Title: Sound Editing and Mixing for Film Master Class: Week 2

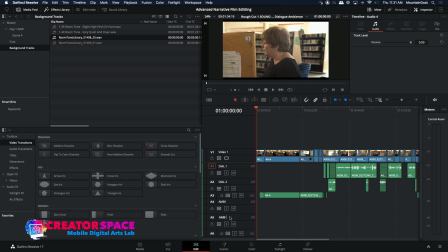Ambient 2. And ambient 3. So you can see we're just keep building in tracks. So it's all about a lot of tracks and organization.
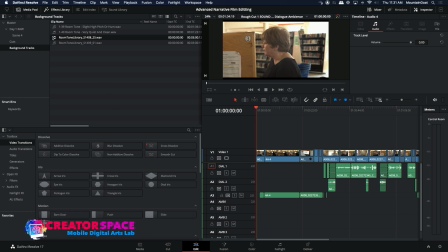So ambience 1, so I'm going to take that room tone library tone here, and I'm going to say go to that.
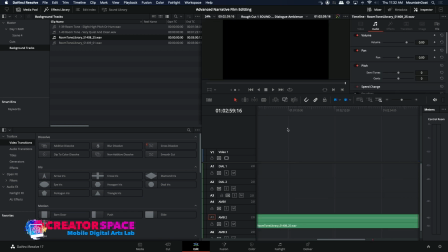So I'm going to hit that orange button there. It's going to go to that. I'm going to overwrite that in. It's going to be longer than what we need. And then I'm just going to drop this down here. So if I click on this, I can just go to like minus, 20 decibels or so.
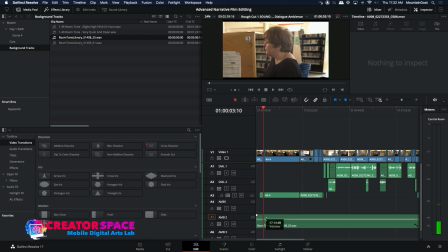Maybe put a little bit louder. And that's already nice. So what this helps is really even things out.
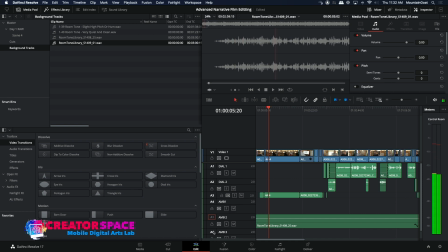So we'll put another one here.
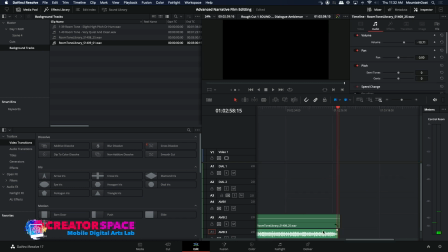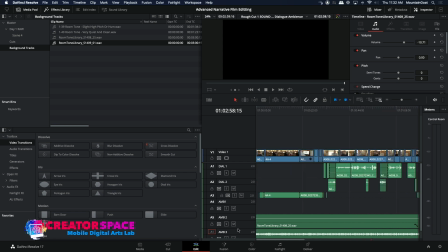And let's go to the beginning here. See what these sound like.
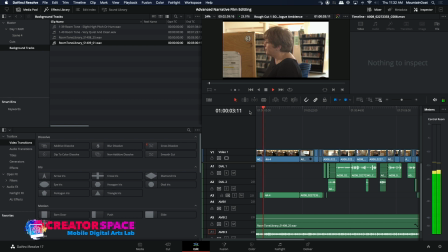And well, now we're going to get let's find a little bit of
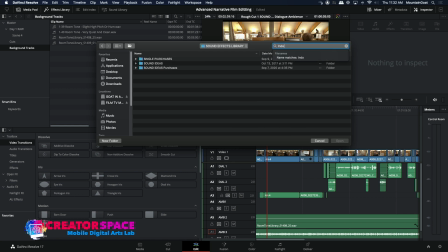a indoor crowd. So we'll try to keep it a little bit less of a busy crowd.
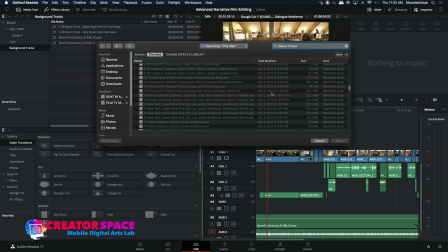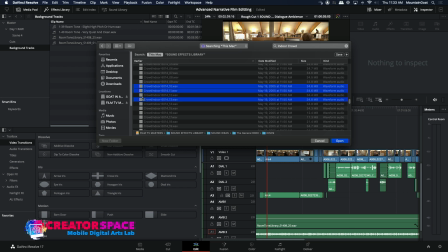Let's try. We'll bring in a few of these and kind of see what can work. Hopefully one of these will work.
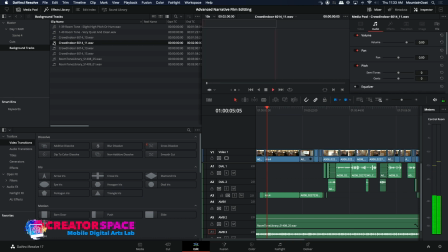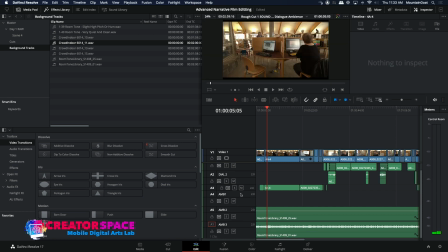Okay, so you can see that's really loud. And we'll put it in this top one here, the ambience 1.
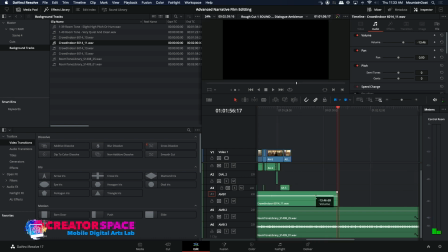Okay, we'll put that down. And then we're going to make it a lot quieter, but minus 17, let's try.
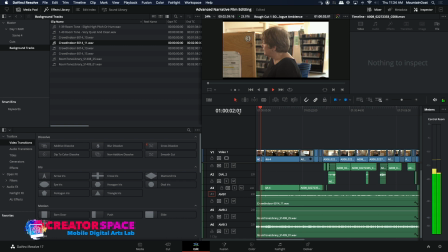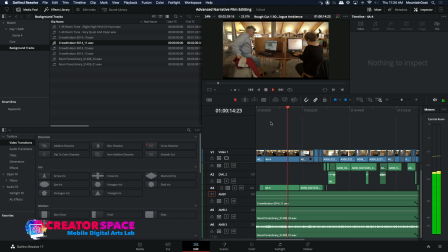But what's happening now is we're not going to notice these fluctuations. So watch this as it was before. People come in.
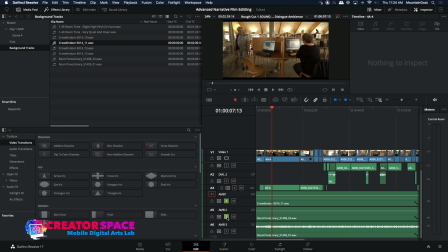Right, so now what we've done, I'm just going to hit S to solo these 3. Now we've created this our own room tone. So what it does is it kind of balances everything out.
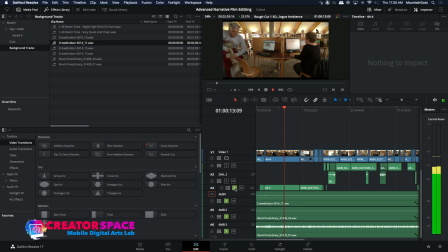So I'm turning on that on and off.
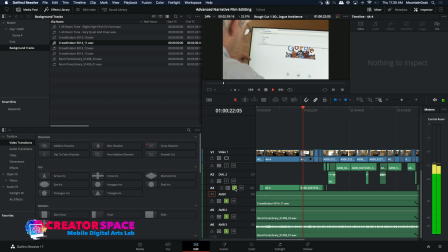Right, so now we're able to maintain a consistency through the ambient tracks.
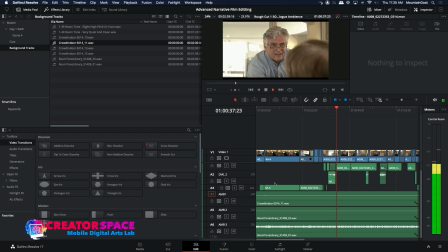Excuse me. Hi, I'm Barb. I noticed you're having a little bit of trouble with your computer.
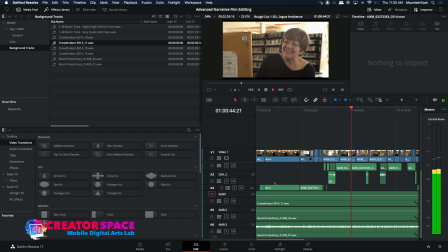Just let me know if you need a hand. I'll be happy to help. Yes, well, as you can see, I'm struggling a little bit. Seem to be making a lot of noise, don't I?